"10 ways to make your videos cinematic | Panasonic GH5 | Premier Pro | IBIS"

Hey guys, welcome to Infinite Tripping. Today we're going to learn something really great and it will help you make better cinematic videos. So without wasting any more time, let us jump right into it. Can we roll a brand new intro please?
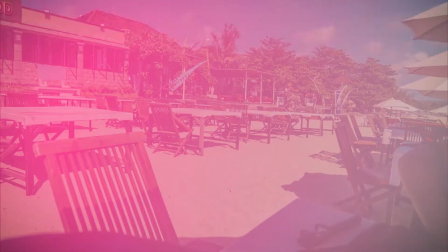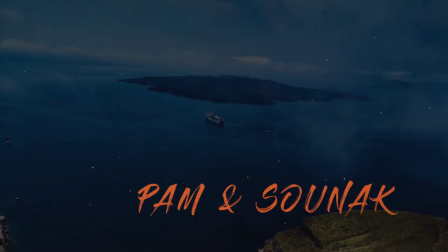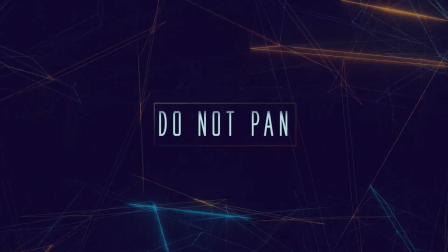[0:28]
Point number 1. Do not pan.
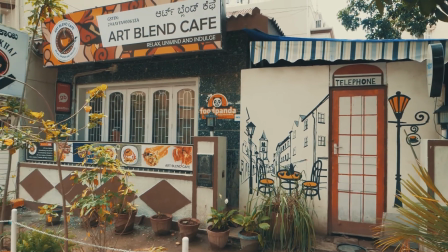[0:31]
It is quite common for beginners to hold the phone or the camera and start panning as soon as they start recording.
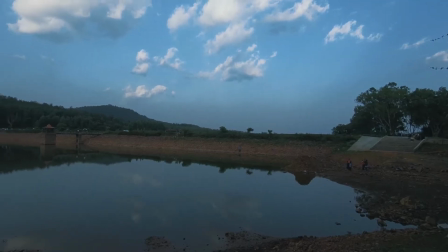[0:38]
It is not the worst filming technique in the world, but it doesn't really look pleasing to the eye.
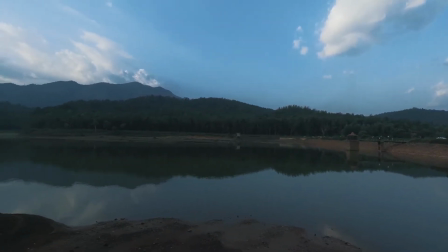[0:43]
If you want to elevate your cinematic videography game, you really need to stop doing this.
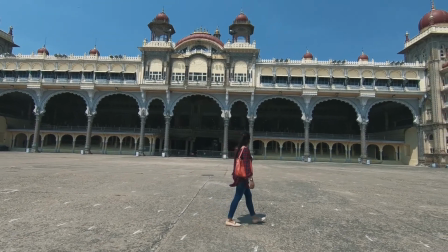[0:48]
So what do you do instead, right? Start with the 3 standard and straightforward techniques.
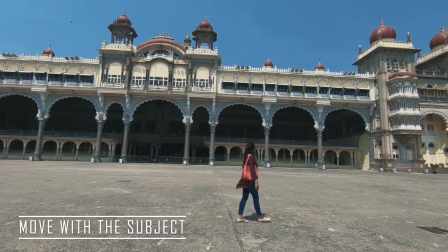[0:54]
1. Move or walk or even run with your subject if need be, keeping yourself parallel to the subject.
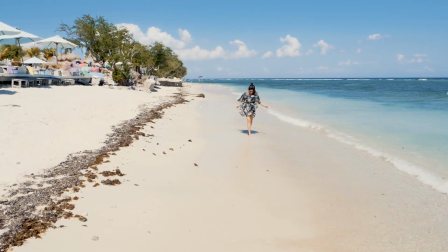[1:00]
This gives the audience a feel of the scene. They can imagine themselves being at the scene, following you and watching exactly what you watch.
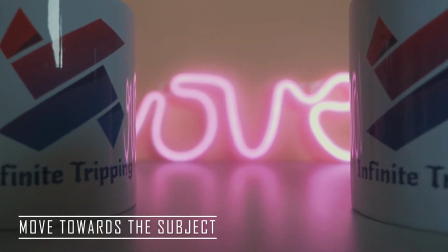[1:09]
2. The second technique is quite easy. Move towards the subject, keeping your hands steady if you're not on a slider or gimbal.
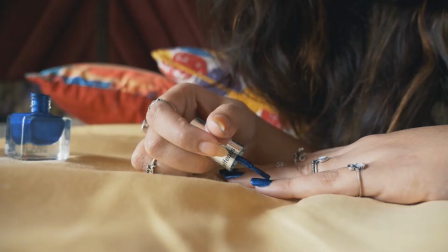[1:16]
3. The third technique is the opposite of the second one. Move away from the subject.
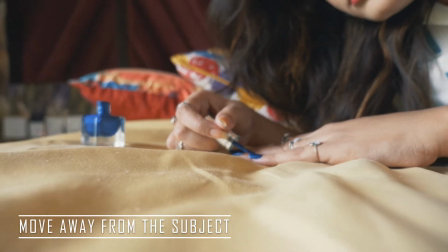[1:22]
There is another way of implementing it in case you forget to do this on scene.
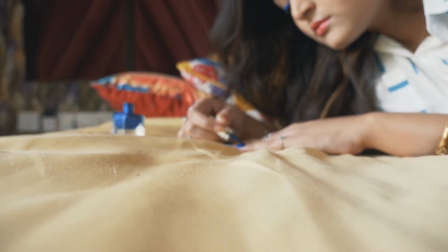[1:26]
That is when you are sitting at your desk with your editing software.
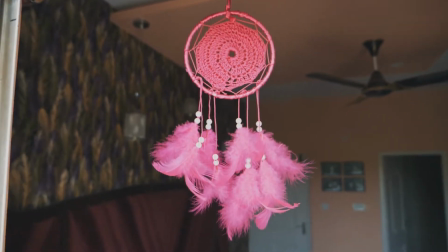[1:30]
Be it Premiere Pro or Final Cut or whatever it is that you use, just reverse your clip.
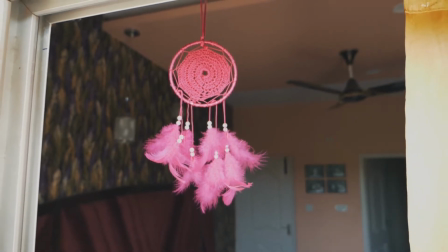[1:36]
This can be a bit problematic if you are not on manual focus,
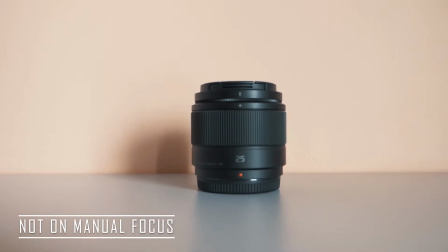[1:40]
so I would suggest this technique only when you are confident about the results from implementing this technique.
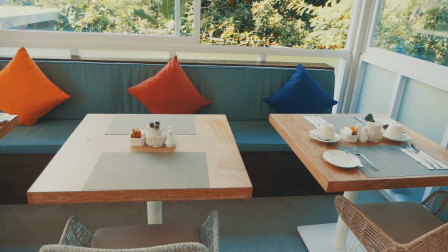[1:46]
Point number 2. Image stabilization. This is extremely important for the video to look cinematic.
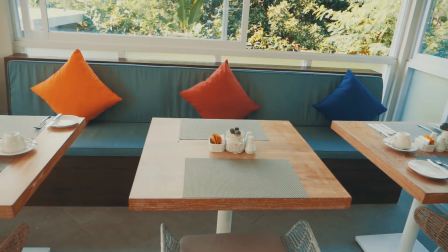[1:53]
This can be achieved in multiple ways by combining all of them or at least having a subset of the ways I'll mention now.
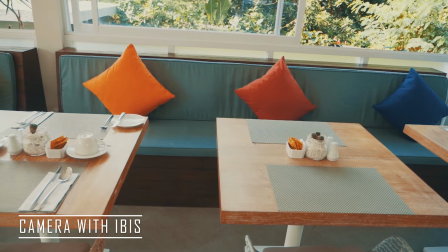[2:00]
Buy a camera or a phone with inbuilt body stabilization.
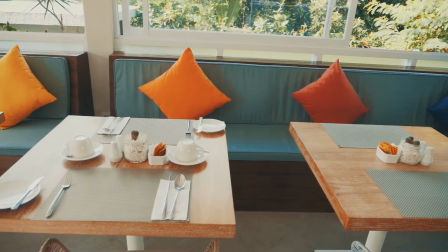[2:04]
This can be an expensive option, but you need to think about how much are you ready to invest to increase your overall video production quality.
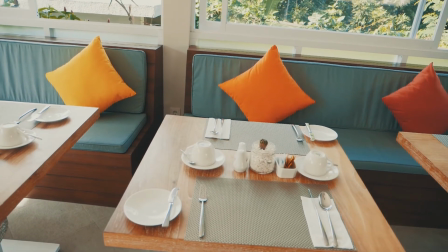[2:13]
This feature is generally called IBIS, Inbuilt Image Stabilization, and a lot of expensive cameras out there have this.
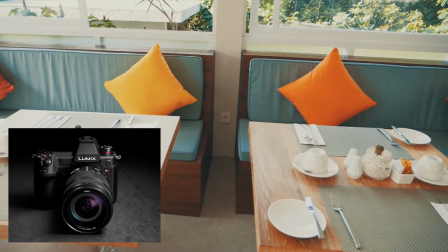[2:20]
My camera, Panasonic GH5 has it, Sony's A7R3,
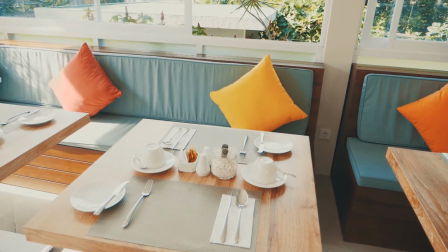[2:25]
A7R4, A7 III, A9, Nikon's Z6, Z7, and the new launched Canon R5 does have it too.
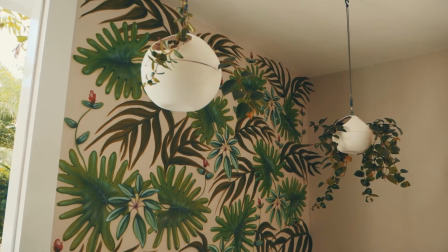[2:32]
2. Buy a lens with IBIS. My Lumix 1235 f2.8 lens has IBIS.
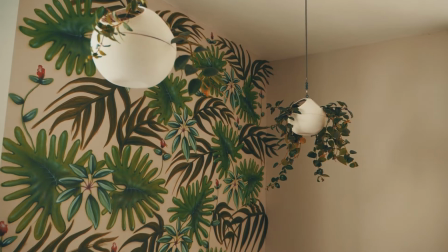[2:39]
If you can combine an IBIS camera with an IBIS lens, you don't really need a gimbal, really.
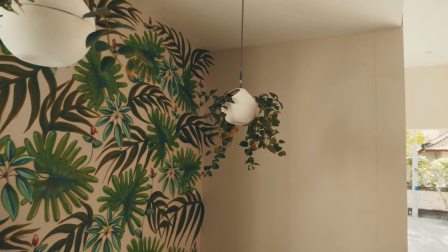[2:44]
That entire setup will probably cost you around $3,000, but it is a one-time investment and it is totally worth it.
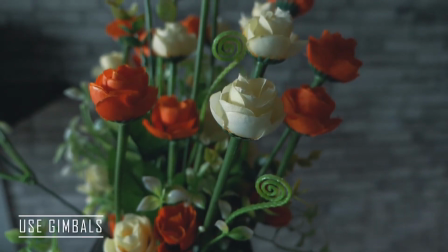[2:52]
The third technique is using gimbals. You can Google for the same based on your camera.
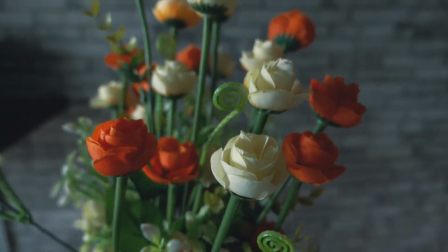[2:58]
I'm not going into a lot of details about it. That information is out there.
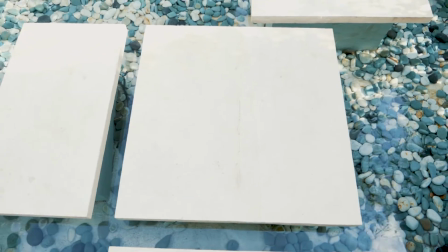[3:02]
But I can suggest the DJI Ronin S and the Zhiyun Crane 2 for mirrorless cameras,
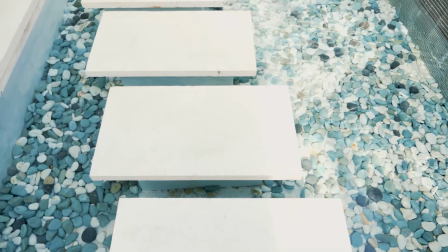[3:08]
while you can use the DJI Osmo for your smartphones. The fourth and final technique is stabilizing your footage with software.
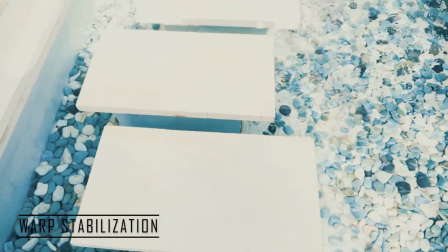[3:16]
Use the warp stabilization effect available in Premiere Pro.
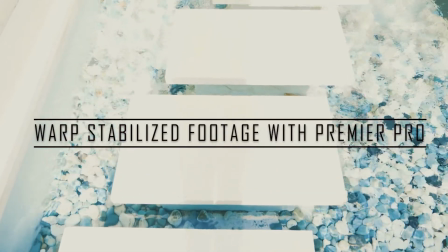[3:20]
I'm guessing similar techniques are available in Final Cut Pro and DaVinci Resolve.
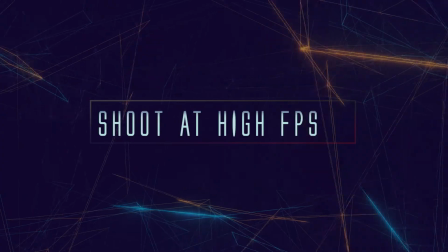[3:26]
Point number 3. Shoot at a higher frame rate.
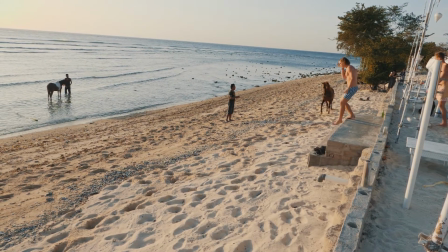[3:29]
This technique slows down your video, making it milky, smooth, and cinematic.
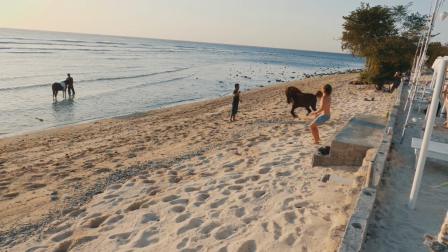[3:35]
It might not capture the moment in its truest essence,
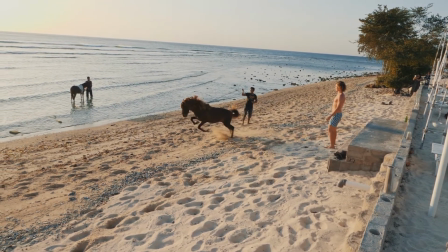[3:39]
but it does slow down the moment and make it stand out even more, with the audience getting more time to appreciate the scene.
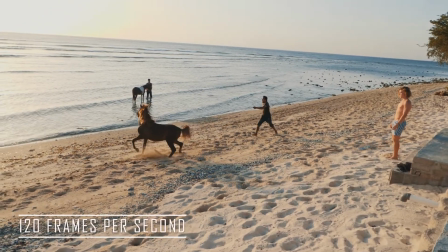[3:45]
With my GH5, I generally shoot at 120 frames per second,
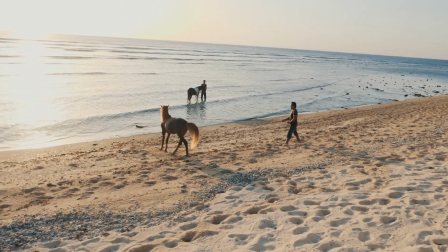[3:49]
but even if your camera can't do 120, you can still get great footage with 60 frames per second.
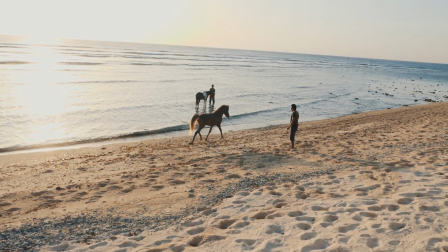[3:55]
There are some cameras, like my GH5 again, that can shoot 240 frames per second,
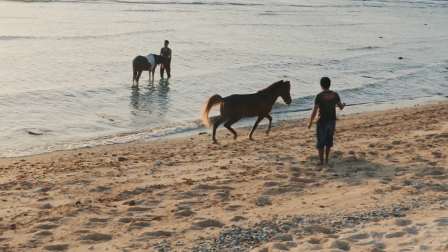[4:01]
but this will need a very powerful processor and RAM to process your videos, which means you will need an expensive desktop or laptop.